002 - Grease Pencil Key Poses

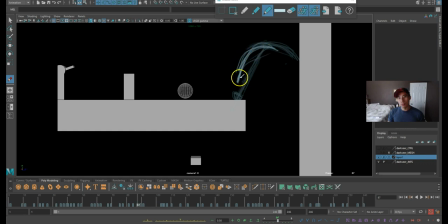I really wish I have that blue pencil tool where you could copy the drawings over and just move it
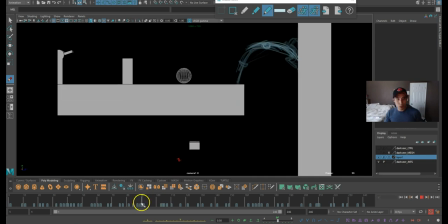over instead of me drawing it multiple times. It would be pretty troublesome.
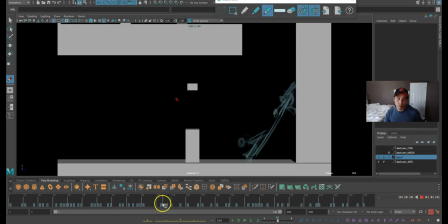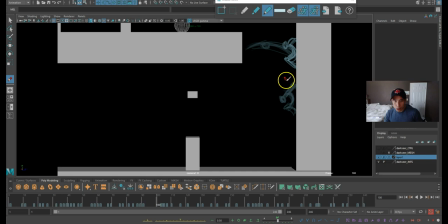I'm going to draw another one off the sliding just to show some weight.
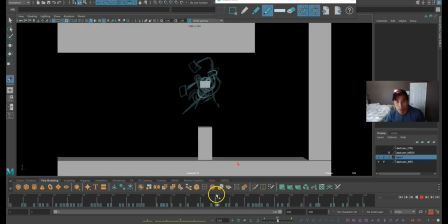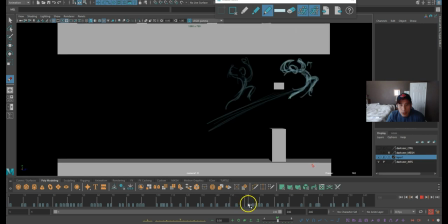Guys, in this pose in that spot for too long, so I'm gonna draw another one here somewhere to match this pose, just to get this camera to work.
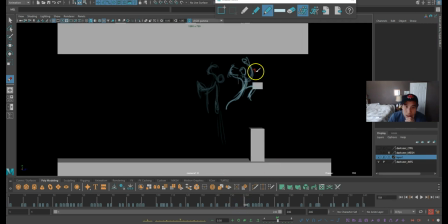Draw a pose that's exactly like this one. It's a little tedious, but this is since this is experimental kind of
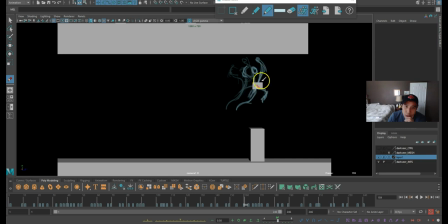way of using the camera, so maybe next time I'll find a different way to do this.
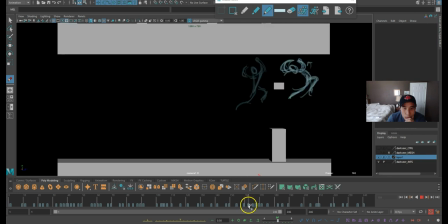Dissipate to this pose.
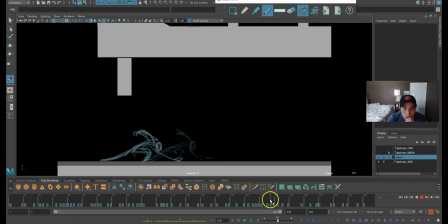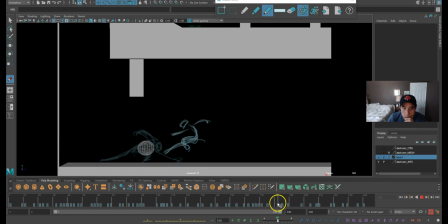Oh, that's my ball. Okay, there we go. I have to jump up here and then down here. Okay, I'm gonna have this stretch pose here. We will lead with the head.
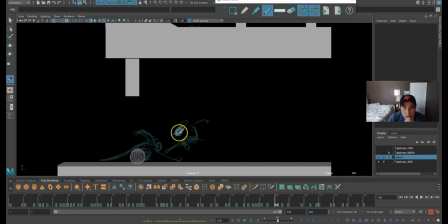Logic out the window.
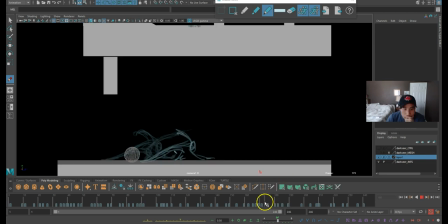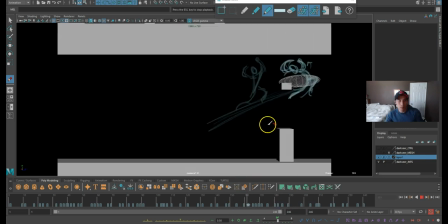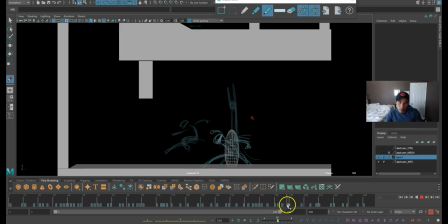I'll have another pose here to kind of show the ease out of like when you're holding a pose,
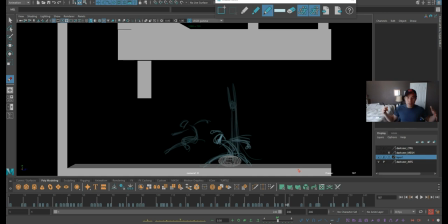you want to ease out into that pose, right? And when you ease out that pose, it's also in anticipation to go into another pose. So this pose right here, let me take over this drawings. This pose right here, it's going to anticipate up to this pose.
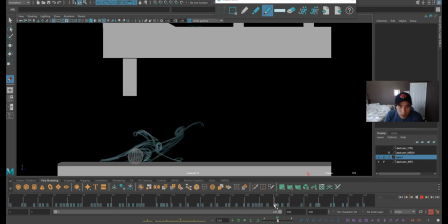So I'll use this action as a momentum to go into this,
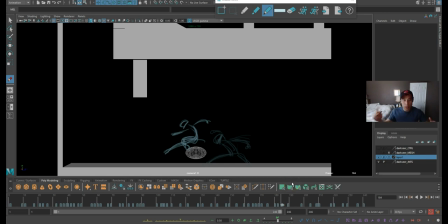so you're easing out to that, and then when you're about to jump, you ease down a bit more and then jump.
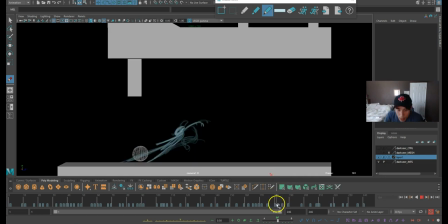And this is happening within 2 frames. Wow.
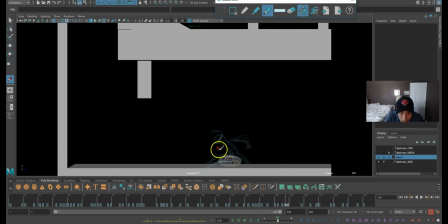I realized this in a lot of my work where I work very, very tight frames. Like within 2 frames, I'll have another key pose, and then 2 to 3 frames, I'll have sometimes even 1.
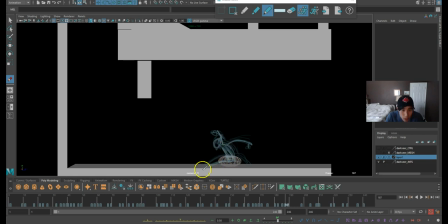And the 1 is just for smears, just for smearing. Just draw like a big dashy line and to sell the motion. Right, so you see, kind of ease out into this pose, and then jump out this way.
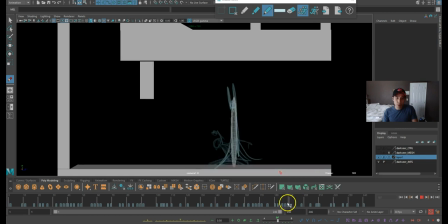I might have to squash it more, but we'll see.